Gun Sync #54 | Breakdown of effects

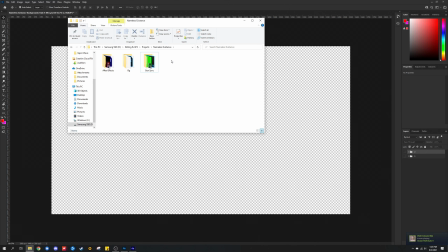Hey guys, it's Easy Sinks here.
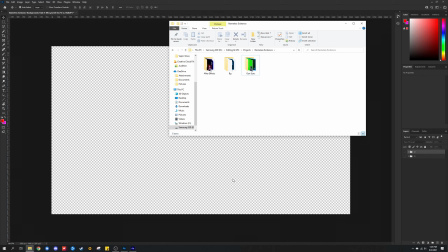Today I'll be dissecting this project, just explaining everything that you saw in the time lapse, and I'm going to be just showing you all the project files and everything. So, first thing we have here is the gun sync. Nothing special or amazing, it's just the gun sync itself. So, not much to see here except for the green screen clip, which I'll show right now.
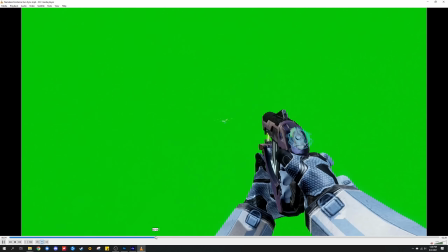And yeah, I mean, this is it. It's just a green screen clip with the music added and the gunshots.
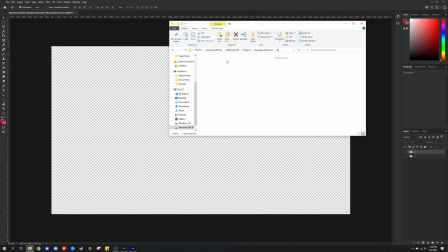So moving on from that, we have the background layers, which I've already opened over here.
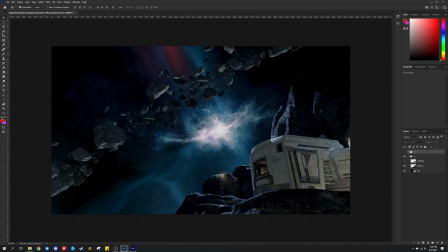And we have the first background layer, the background itself. We have the rock right here, and then we have the building itself. So the reason why I didn't do these rocks is because it would take far too long to do, and I did not feel like going through the process of just individually masking every single rock because there are too many of them.
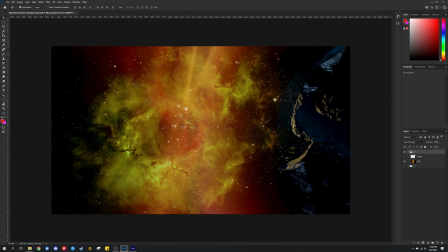But anyways, let's go on to the second background that I masked, and there's the background itself. Then there's the moon, and it looks like this.
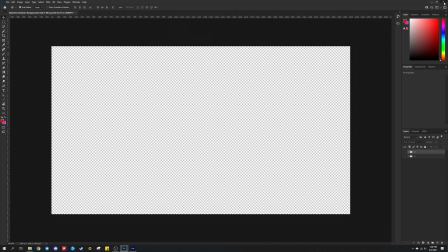So I saved each layer separately except for the original images, which lead me to these files right here, and I'll get to them in a moment.
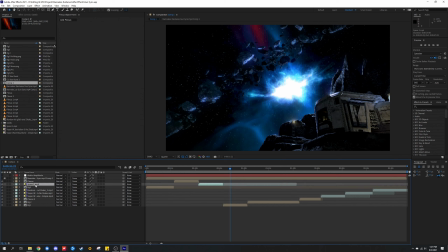Now here's the After Effects file. You may see that some files are missing. It's because I made a new updated version of the files and I've rendered them at a higher bitrate with the new presets,
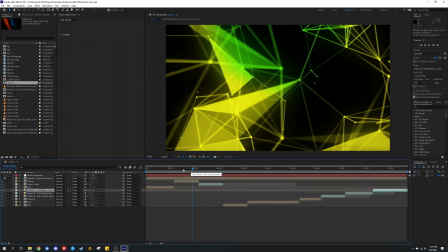and I named them differently too, but I'll show you the project files of those files of the custom backgrounds in a few moments.
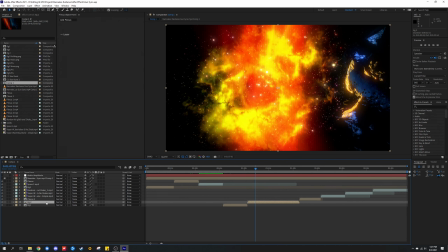So let's go to this background as an example. You can see that everything is in a separate layer. I also have CC Starburst, which if I disable it, let me go to full quality so you can see things with better detail.
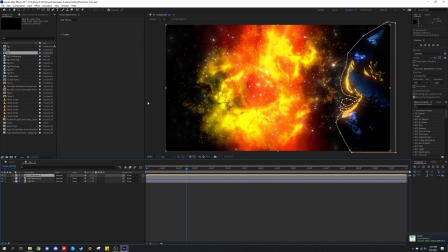So as you can see in this layer, I have everything separated. I have the background, which just to show you the effects I've added curves, so the little classic S curve. I added a lumetri color, which just makes things pop out more, and I changed the temperature to like something warmer because of the original background color.
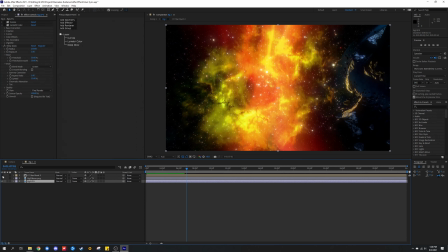So let's just go disable that, just so you see. Let me disable this too and that too. So you can see what it looks like.
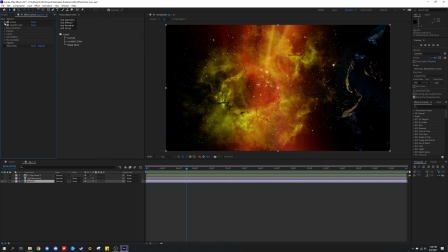So if I add curves, it looks like this. It looks a bit darker, but then I add lumetri color. It makes things pop out a bit, like the brighter stuff, and the little reflection of light coming from the rock here.
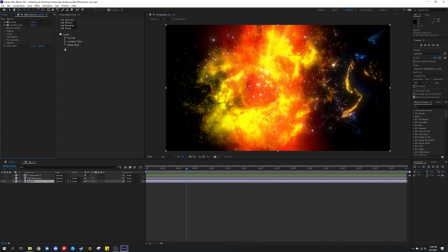And if I add deep glow, it makes everything pop out, and it makes everything have this nice glow to it. Then if I add the moon over here, it has a bit of a different preset that I've created. The curves is the same, except for lumetri color, which I had to do things a bit different because it's a darker object and I wanted to make more of it stand out and not be completely dark,
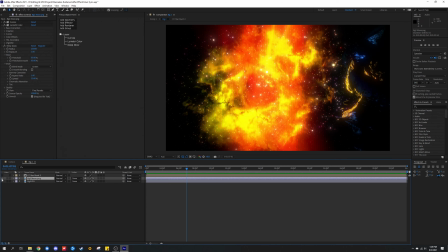which if I disable this layer, you see it's different from the background, but it still looks nice. I also added deep glow too, and it stands out more and it looks separate from the background. I also noticed a thing that in the time lapse that I did is that I went ahead and I
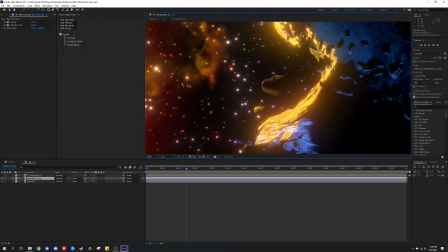masked this rock because it looked like it wasn't loading properly in the game itself.
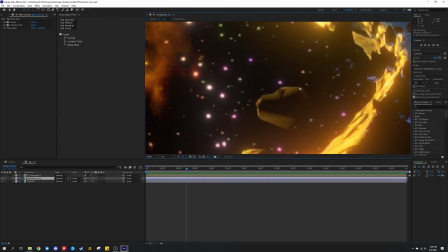So kind of sucks, not much I can do about it, and I think I forgot to mask this. I guess I lost the rock because if I disable it, it's not there either, so.
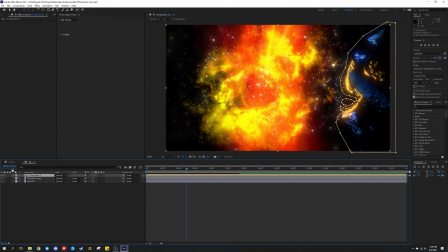And the last thing that I've added to this is CC Starburst to make the background a bit more dynamic. I also added a mask layer to prevent the effect from going over the rock right here so it doesn't look out of place.
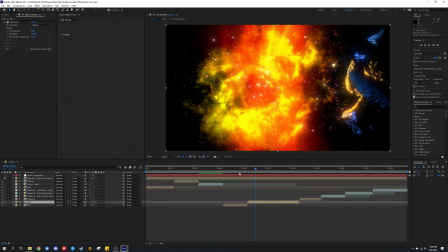And if we move on to the other background, pretty much the same thing.
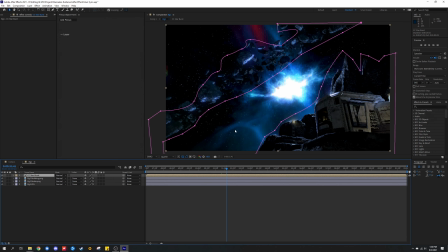I added CC Starburst, only limited it to specific areas, and I added feather to the mask so it looks nice.
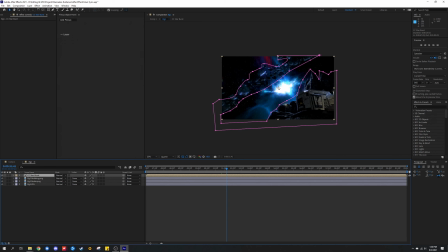As you can see, this is all one mask instead of creating two, just to make things quicker and easier for myself.
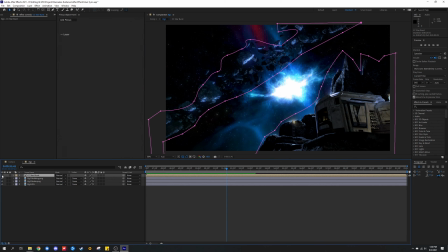If I disable this, you're going to see the stars disappear. And I did the same thing that I did last time with the other background, except I'm kind of glad that I separated the layers because as you can see, the building looks bad. If I enable the building, it has a separate preset for lumetri color, and the rocks do as well.
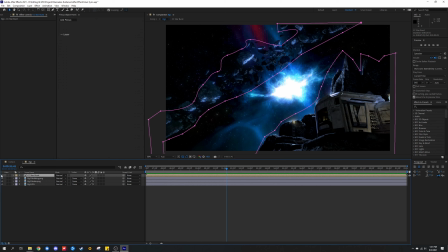And the last thing I added to make things look dynamic is CC Starburst again.
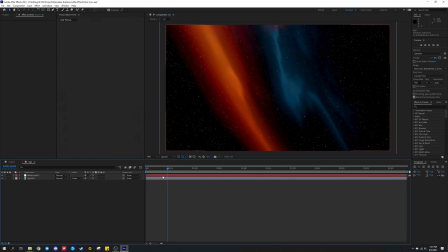And for the first background that you see, I just simply went ahead and just added a white solid for CC Starburst. That's what it is. You can see right here. As you can see, it's hard to notice CC Starburst because it's very subtle.